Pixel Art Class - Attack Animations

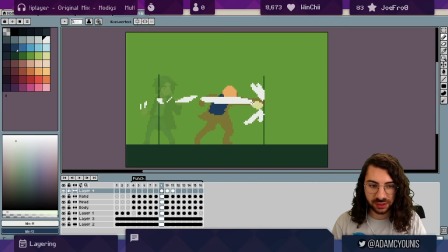1896s
so that you've just got sort of more of a streak closer to the fist or whatever it is the sword and i would also make this whole layer transparent
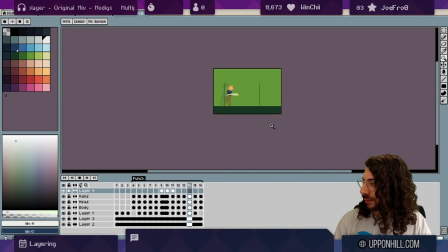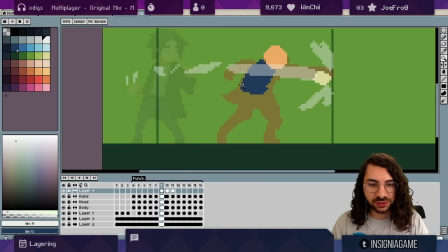1915s
And what I tend to do is I think of these as particles
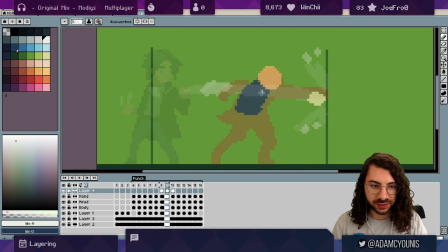1919s
So I would actually take some of this stuff and shift it forward on the next frame You know some of these little blobs to make it feel like there's travel in the air almost like He's left.
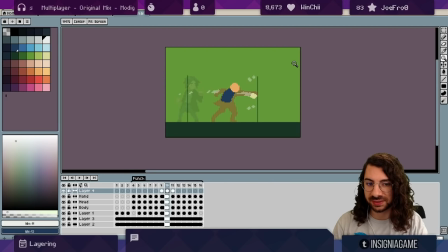1934s
It's got some sort of like slipstream or like
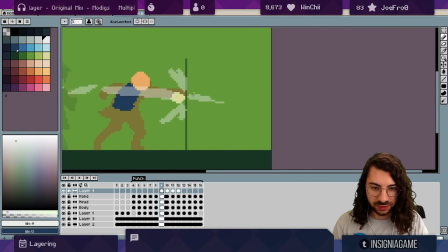1938s
called some wind could even have like some shot wind passing forward as well and
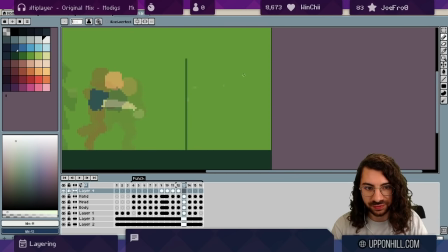1956s
Often you would animate this stuff with like a higher frame rate
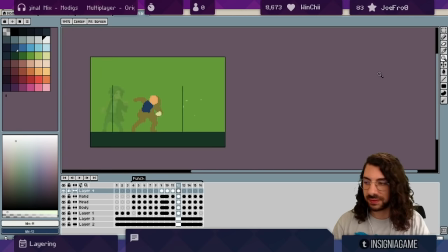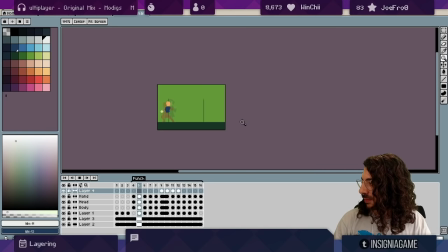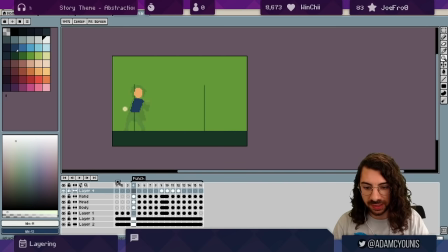1972s
so having that little bit of impact those particles appear and resume playing on this stopped frame really increases the idea of there being impact And that's what we call hit stop let's work on the
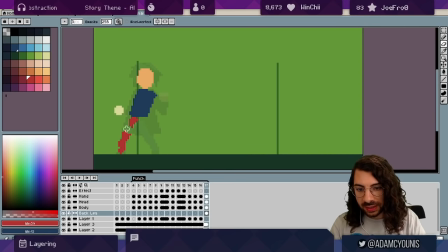1993s
the legs now and again what I always like to do when I'm animating
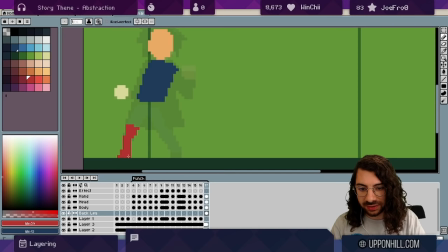1998s
legs is I just animate the lower portion of the leg and I resolve you know if this is the hips then you can just connect the dots later for the thigh and
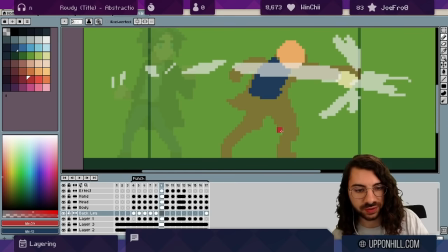2015s
this leg is actually gonna be this leg for the sake of continuity even Even though it becomes the front leg, you know, we'll call it front leg.
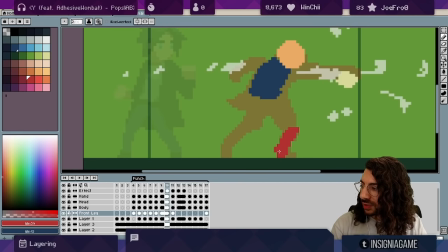2028s
And what I'm doing is I'm noting the frames where the leg is planted. And even though I want motion here, I don't want the feet to slide. So I'm actually going to keep this point here conserved and I'm going to bend the leg away from this point. We're pivoting here, see?
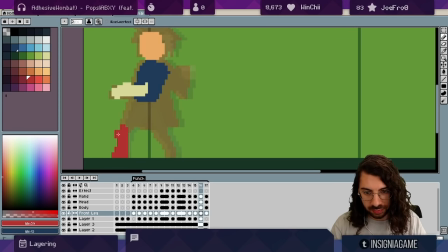2049s
and I guess look I guess we'll do it this way and push that forward so that we overextend pivot to the left and then find our place there now
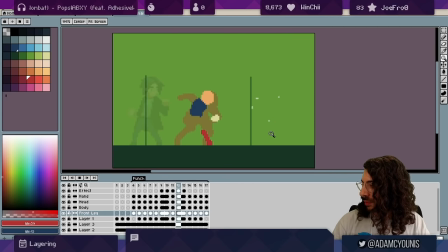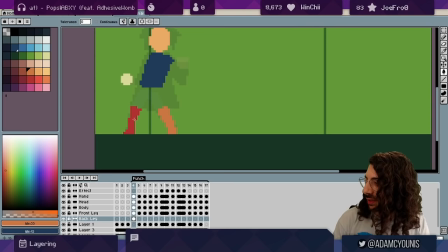2070s
for the next leg usually my scheme for this kind of thing is I'll take a joint and I'll make the upper joint a darker color or brighter color than the lower joint but I'll keep them the same the same ramp so in this case like when I do the thigh you know I
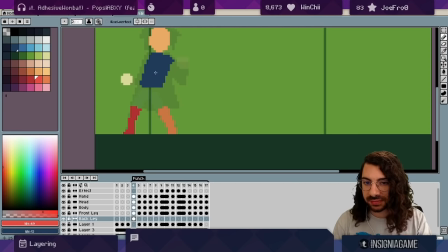2088s
might take this red and do that just to allow me some way of remembering what's what so the idea here is that we're sort of sliding into place on this back foot and
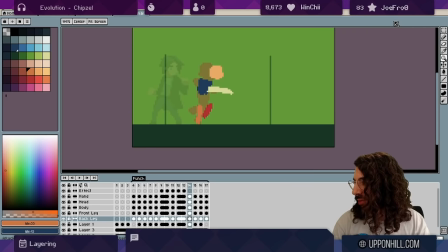2104s
that the weight of us shifting our Momentum is enough to slide this foot between these frames
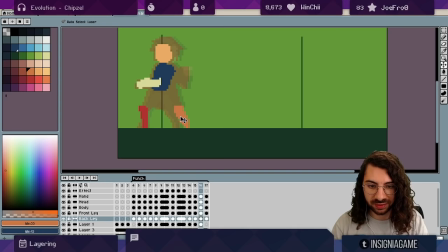2117s
And I might even create a bit more space there
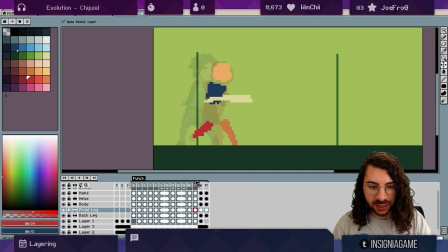2123s
Okay Nice And it helps if there's a little bit of crossover here So because
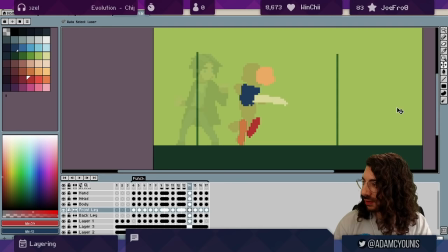2131s
these feet never cross over or at least when they cross over you never see them intersect It's nice to do something like this to allow the eye to register the fact that they're crossing